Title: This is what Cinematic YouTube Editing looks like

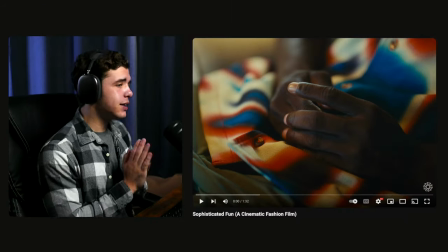[9:00]
As far as I know, this one has some vocals that we can check out.
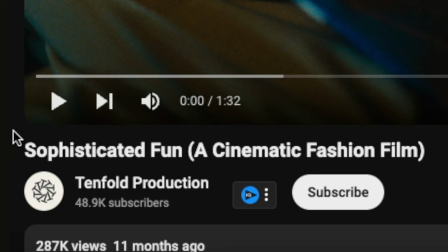[9:04]
And this is called Sophisticated Fun, a cinematic fashion film. Let's see what's going on here.
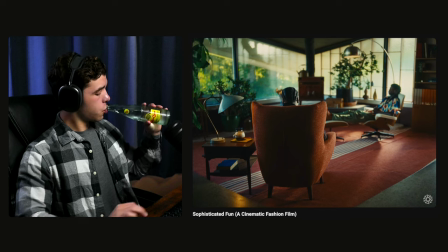[9:17]
So, if I'm hearing this right. All right.
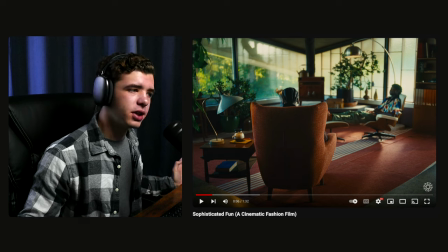[9:25]
There are some vocals here. We're having a conversation. And that shot looks pretty sick.
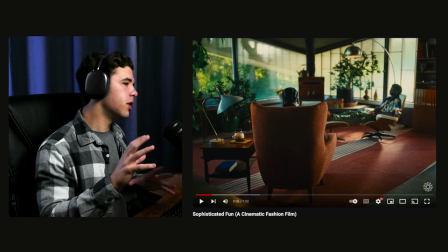[9:29]
I'm not going to lie. The grade looks sick as well. It's very warm, cozy type of feel.
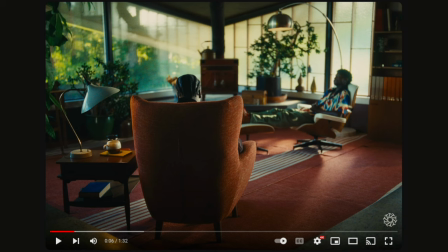[9:36]
Because I'm guessing this is like a therapist type of interaction here.
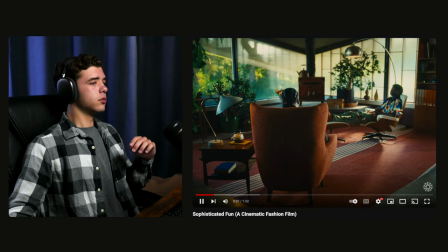[9:41]
So, yeah.
In your dream, you're a detective.
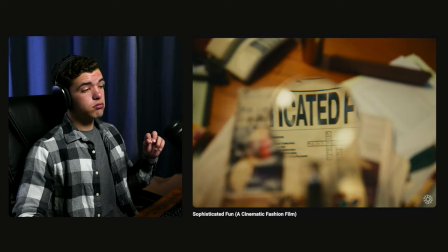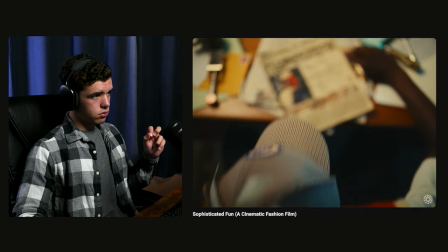[9:54] Interested.
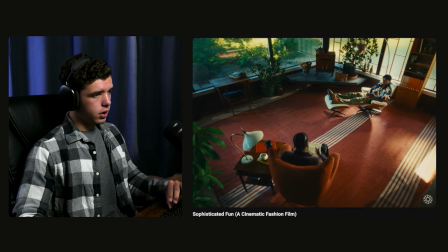[9:58]
And okay.
You said something about...
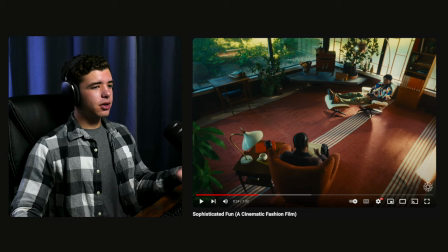[10:01]
So, right there, I mean, we got some where he just said detective, so some of that music was playing. And there's sound design between every cut, pretty much, on that paper there. It was like an interesting, unique type of sound that went with the cuts.
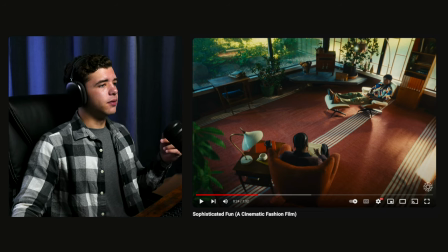[10:26]
Makes it, you know, creative, especially in the sound design portion.
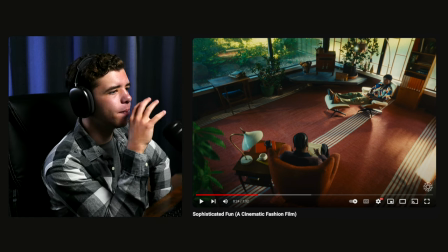[10:30]
And then going back into, there was like some riser or like wind type of sound
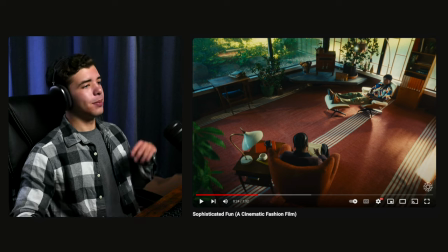[10:37]
going back to the interaction from what I'm guessing is what's in his mind. Interesting. Obviously, which is him being a detective. And so it's pretty interesting.
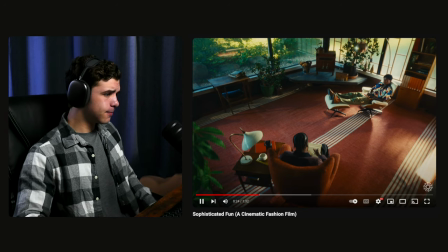[10:52] Oh, feeling stuck.
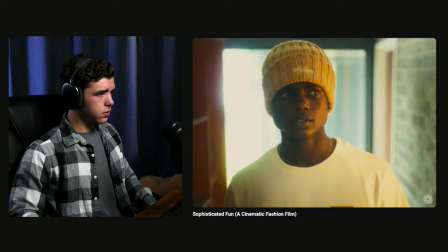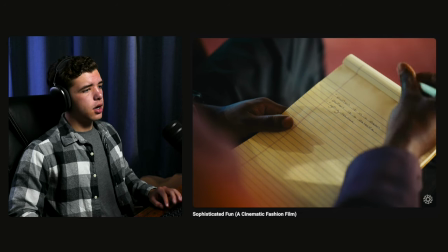[11:01] Going nowhere.
So he just did it once again.
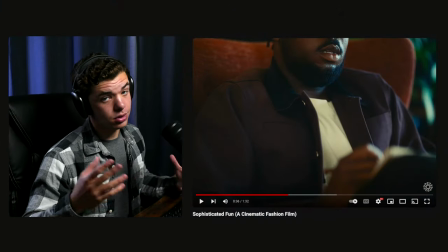[11:07]
So I'm going to assume he's going to do that for the rest of the film. But yeah, there's like a wind type of sound going into real life.
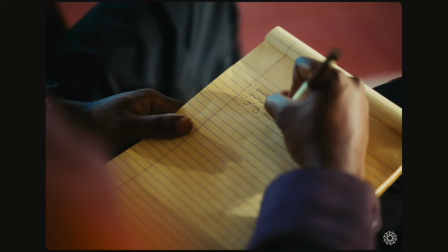[11:18] Going nowhere.
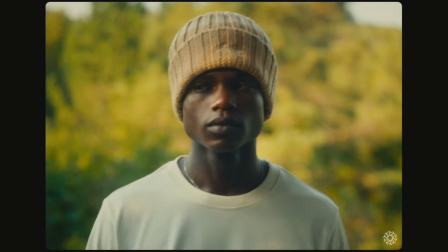[11:20]
And where he said going nowhere, there was a match cut in different areas where he was walking or running. And obviously the camera wasn't moving, so he wasn't going anywhere. And so, and the sound design between every cut as well in that.
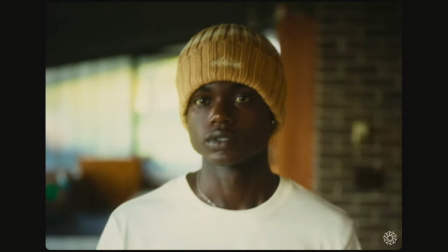Very in sync when it comes to the sound effects here.
Do you feel like you're going nowhere in life?
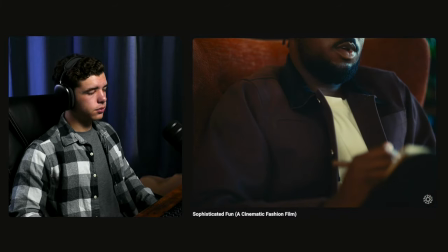[11:50] So tell me about this print you see everywhere.
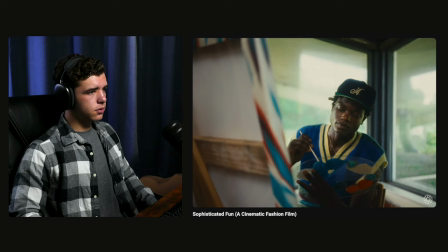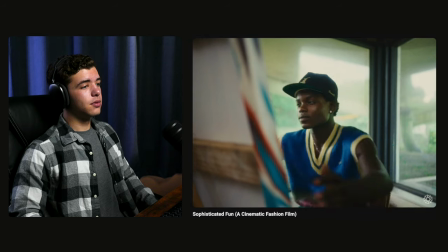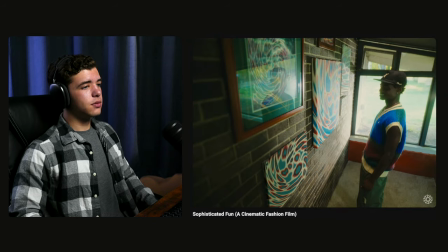[12:03] So what do you think?
The music is very well blended together in this.
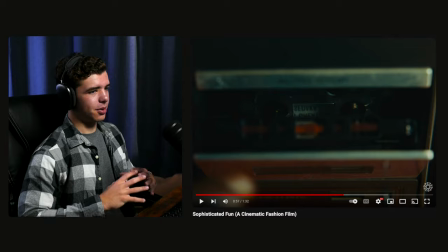[12:12]
It kind of all just mixed together very well when it comes to like at the beginning with that detective type of music and then now to this,
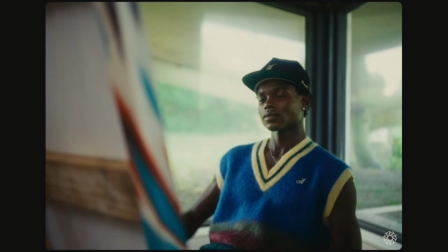[12:21]
to more sophisticated. He did a very good job in that. A lot of these flash transitions seems to be,
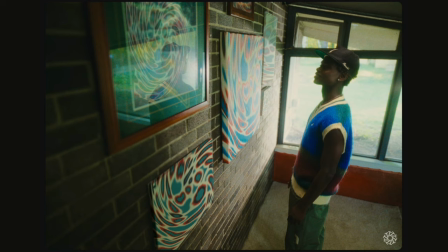[12:29]
there's like a slight speed ramp whenever the flash happens into the next thing.
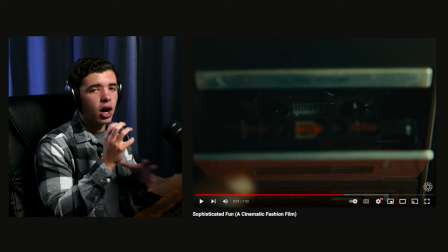[12:35]
There's like a slight, which gives it that shock factor when it comes to the cut.
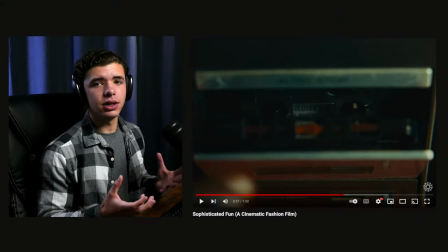[12:42]
Makes it more dramatic, I guess. More creatively, you know, dramatic because it has a little speed ramp.
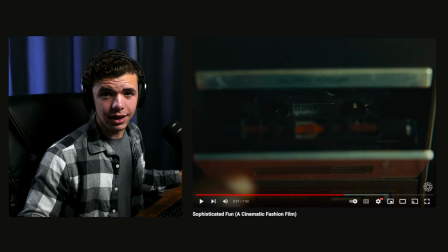[12:54]
You like that? All right.